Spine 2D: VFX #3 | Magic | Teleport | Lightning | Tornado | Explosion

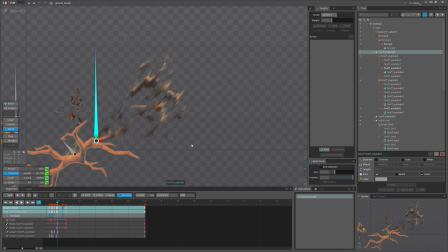[4:10]
You can see it has also a little bit offset in the timing. Here, 1 frame, and it gives some kind of depth in 3D space.
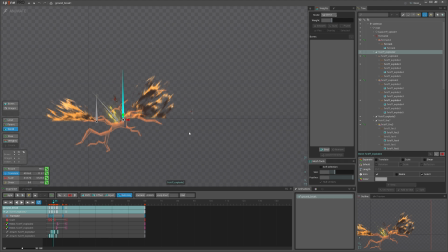[4:25]
Also, it gets scaled and moved along the animation. Here is it. Okay, let's see the next example.
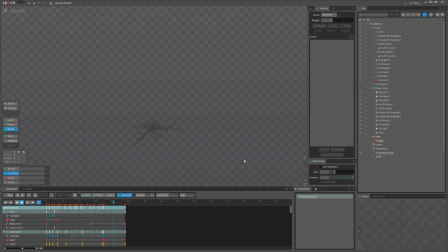[4:40]
Okay, another breaking animation, ground, hit, impact, explosion, I don't know how to call. But same techniques, same effect. Just here, you can see that with 2 images, you can achieve some kind of debris effect, like
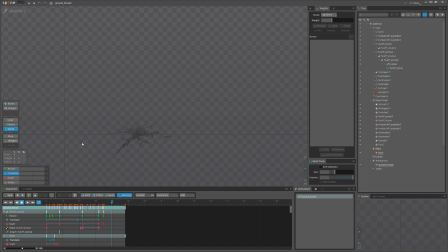[5:01]
no need to do different like bones and animate them as I did in previous example. Let's see the previous one. You can see that here we have this part separated.
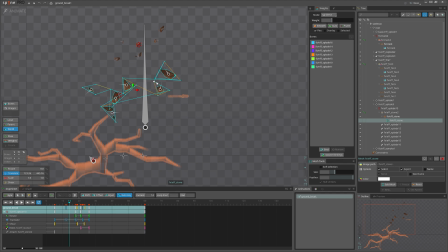[5:14]
Although I have it in one image. Here. But I used bones to animate them separately.
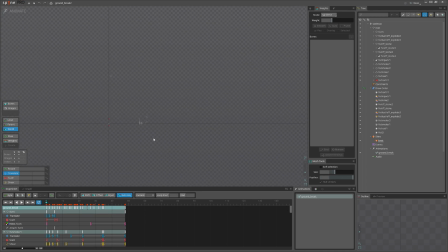[5:27]
While the other one, they are just images that I combined and creating illusion of multiple rocks. Okay, let's see next example. By the way, where I am, let's enable the camera.
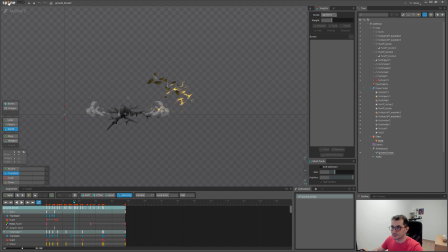[5:44]
Okay, let's see the other. Here we have lightning.
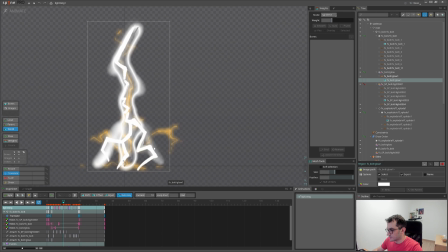[5:50]
We have a bolt, this one that I made myself. I drew it, you can see from messy lines here. Don't be afraid drawing yourself if you don't have drawing skills. I don't have either, I have some basic skills.
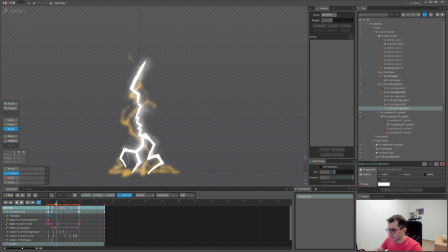[6:04]
So the main bolt is combined with the like secondary effect to give more power. And we have impact here. These are combined.
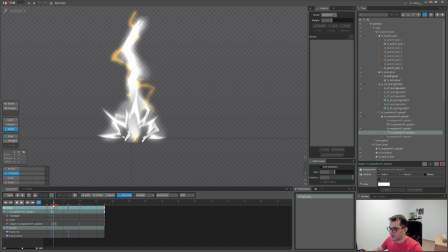[6:16]
And this impact, I'm very sure that this impact I also will be using in other animation. Also this bolt separately.
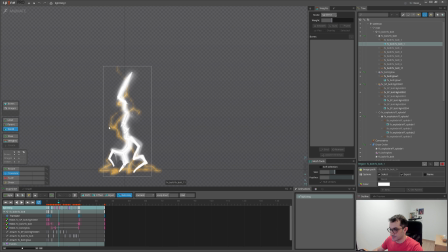[6:25]
Otherwise I would combine the bolt with this secondary animation in Photoshop or After Effects.
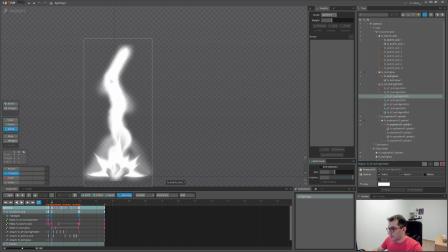[6:33]
So this is what I was saying before. If you are going to use separately in different animation, then leave them as it is. But if they are only in this animation, better to combine them in one sequence.
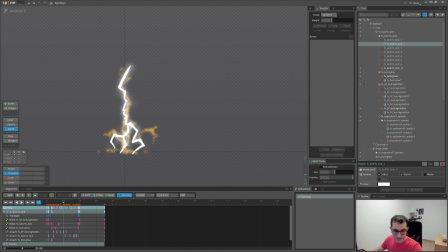[6:48]
Okay, let's see. I think next one is also lightning. Yes, again, lightning, different style. But the same thing. Again, I have impact. I have also, you can see that this is the same impact as I had previously.
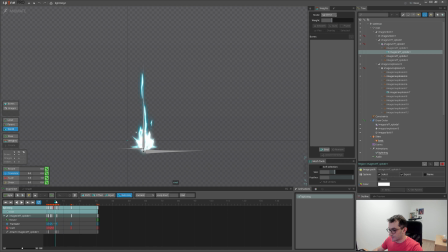[7:06]
So I reuse some VFX along other projects in the same like domain of the project. And this is another effect. And this is the bolt.
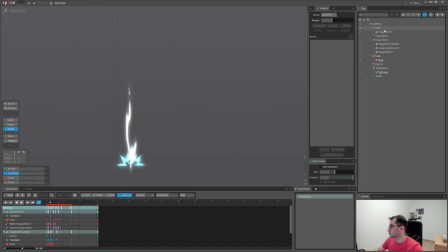[7:21]
By the way, if you want to copy past the bolt, you can just find the root bone that contains all the effects, and I suggest having one.
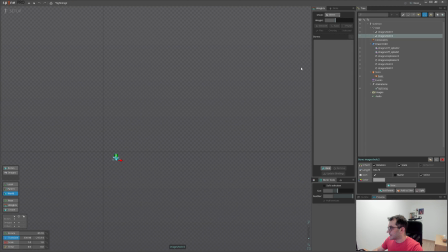[7:30]
Don't create a mess in the project. And when you copy, it copies also the keys, and this way you have two
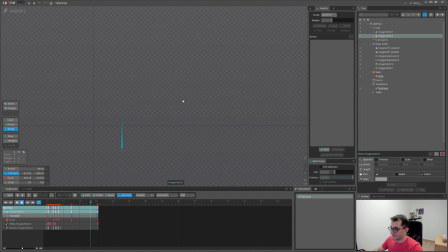[7:41]
overlapping effects. You can move them and you have simultaneously playing bolts. And if you want to offset one, you could go and find them here, but sometimes you have a very big hierarchy duplicated.
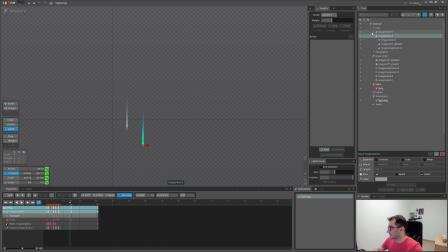[7:56]
So this time I will just right click on the original one to hide it and select all the frames for the second one. I am very sure that this is showing only the new copied bolt and would offset it.